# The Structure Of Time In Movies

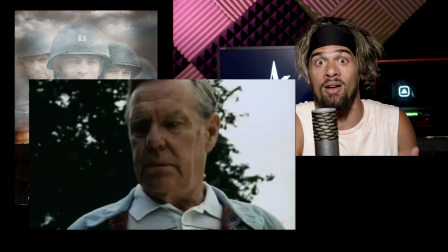1236s
Why not just have the story start off at D-Day and that's it?
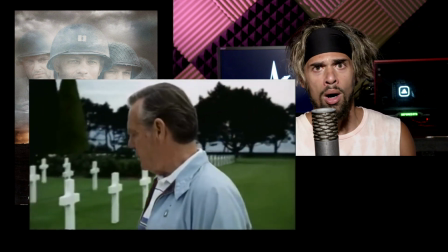1241s
Well, there's two reasons Spielberg included the flashback. One is because I think it makes Captain Miller's death hit harder,
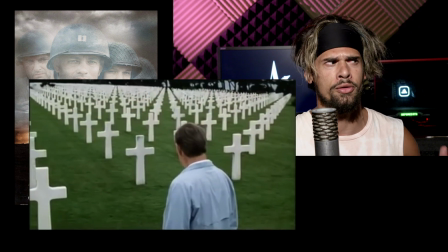1250s
because you thought he was gonna live because you're thinking that he was that old man from the beginning.
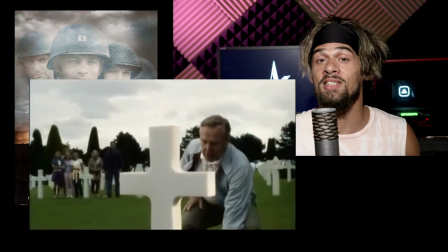1255s
And two is because that scene with the old man in the memorial,
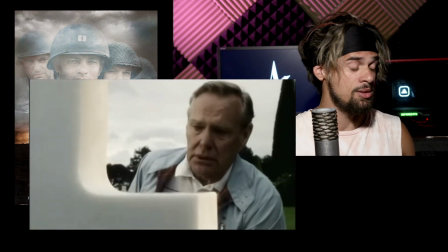1259s
where you see his family behind him and he's in tears, that is almost like a thank you.
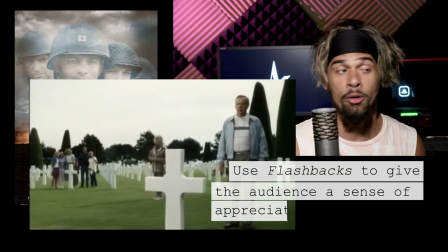1266s
That family in the background, that represents us.
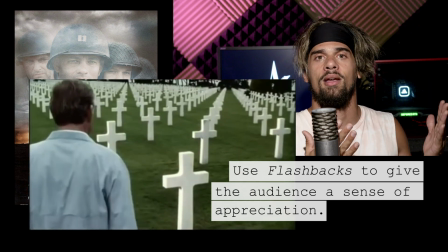1268s
It's about the future generations thanking the greatest generation for the sacrifices they made.
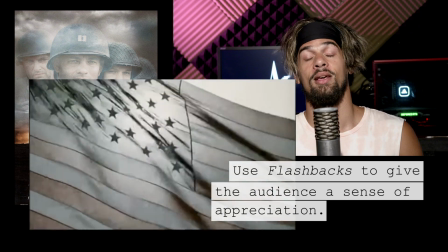1276s
That's why he included that scene. So that is it. That is the video. I've been your host, Elaine Navas. Don't forget to like, subscribe, and go write some amazing stories. Sorry.